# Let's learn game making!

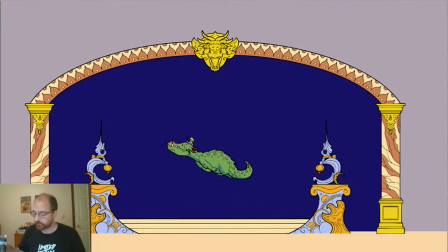4267s
It's going to actually be like environment art. This is just the sprite rendered out of Blender.
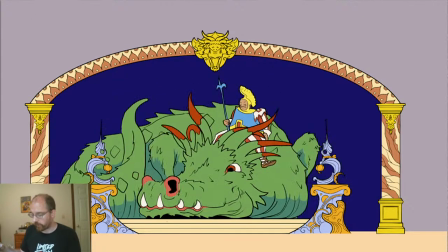4273s
So Bosco the dragon, who is this like auto travel feature for our game.
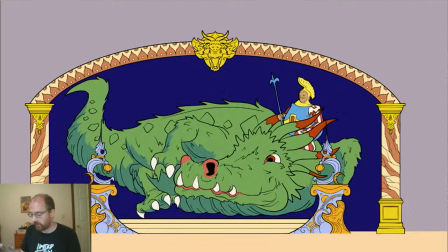4283s
In the Nemo comic, he is this creature who is like the royal carriage,
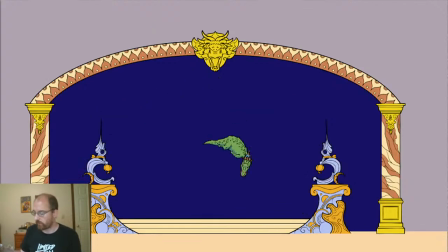4291s
giant, terrifying royal carriage, who, like he has a chair in his mouth. So he's gonna fly in, and his handler. He flies in and he lands, and he looks at you kind of dopey, and he wags his tail.
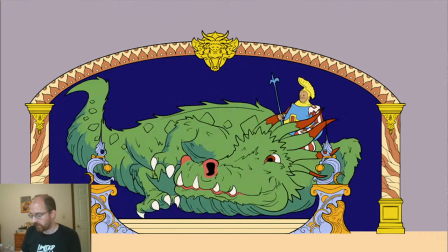4308s
And the handler sees that he's not really behaving because he didn't like open his mouth to show you the chair.
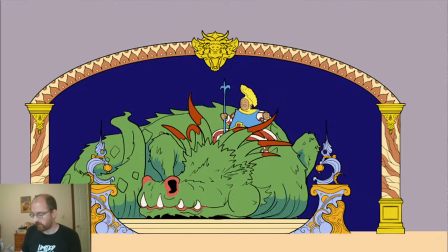4315s
So he hops on him, and then Bosco like
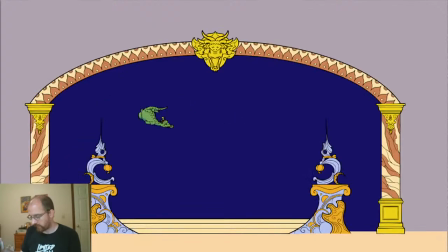4322s
puffs out some smoke, and and then the chair is there. Because it's a little more interesting to just like have him maybe
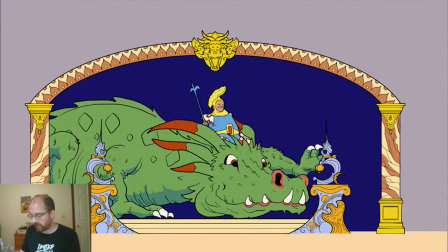4333s
inhale and then puff out smoke like a dragon instead of just open his mouth. So that's a little anticipation there.
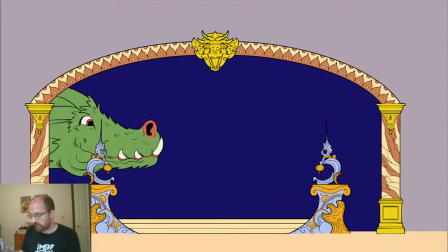4339s
But secondary action here we see,
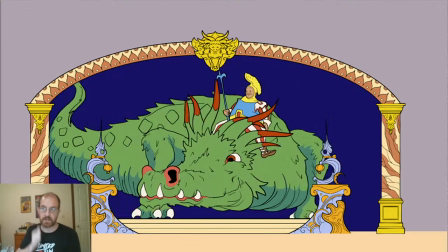4343s
this, you can get lots of secondary action in any situation where you have a character riding something.
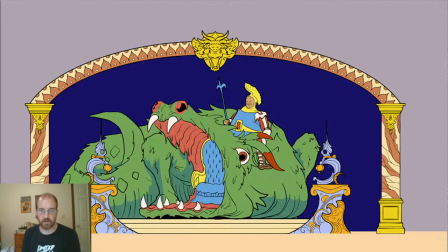4350s
So, whether that be a vehicle or a like another creature.
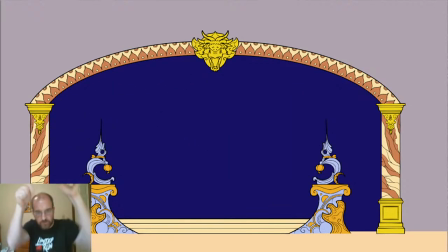4357s
So if you have a cowboy riding a horse, maybe the cowboy's trying to go fast, so he's going like this, and the horse is galloping,
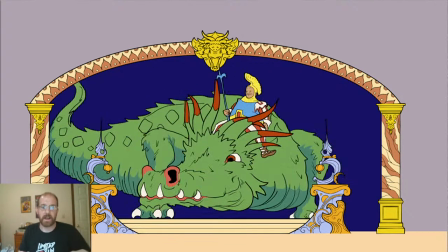4364s
and that gives you like automatic secondary action because you have another thing
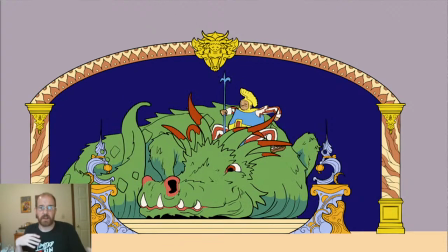4370s
doing action besides the like actual source of locomotion, which is the horse. Here, Bosco comes in and lays down,
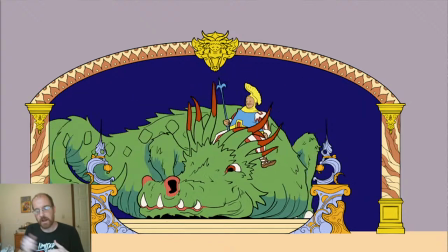4380s
but his tail's wagging a little bit for a while, and that's a secondary action.
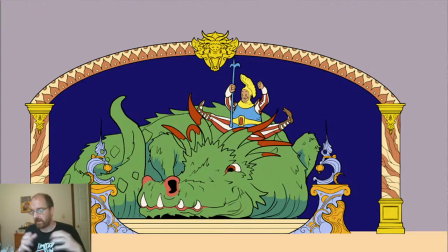4385s
It makes him feel more alive while he's otherwise very still. And then same thing, the guy is doing stuff. He is like shifting his weight on top while the dragon's turning around,
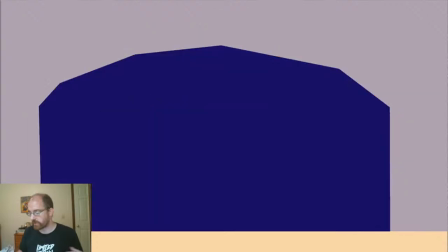4401s
both as follow through and again as like just more motion. And then he becomes the
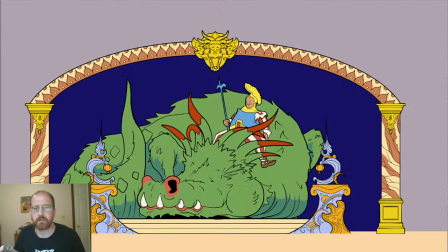4409s
like center of attention when he looks over, sees that Bosco's not doing his job, and then jumps up and down on him.
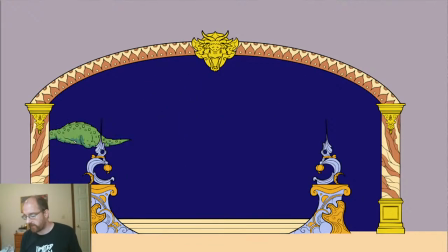4419s
And we wanted this guy to be kind of gruff.
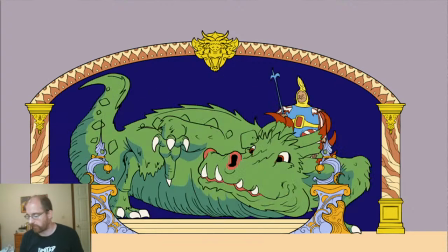4422s
The way I explained him, I was like, I wanted to give him only 3 more years till I get my pension attitude.
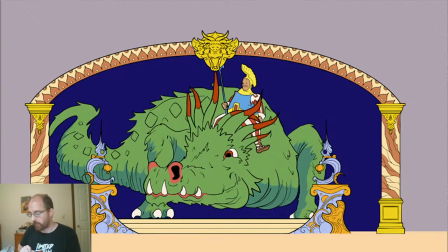4431s
So he's just kind of over this whole thing.
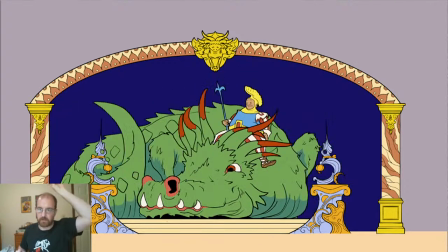4433s
And then again, you have like other little follow through bits and secondary action bits when like his horns fall forward and stuff like that.
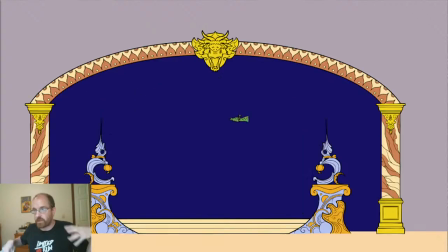4441s
So, you can use a lot of these things to just add layers of character building and realism and interest points to this. I don't know. Ask me 2 questions before the class ends, but that's it. That's today's principles of animation.
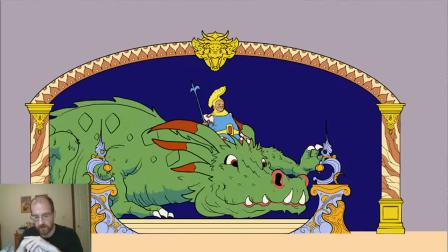4463s
You can ask me these questions while we watch the dragon land and disappear and land into infinity.
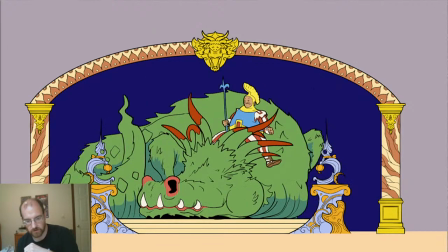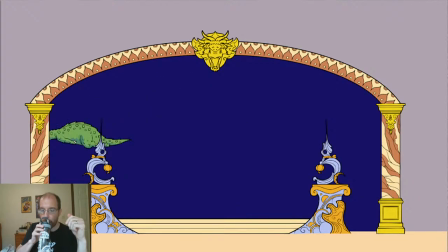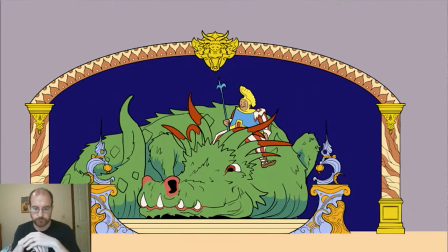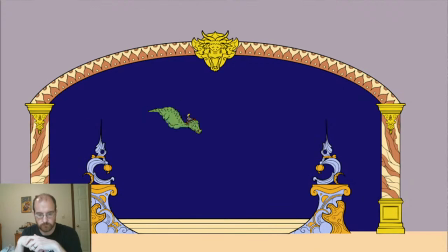Two questions, and then I'll shut down the stream.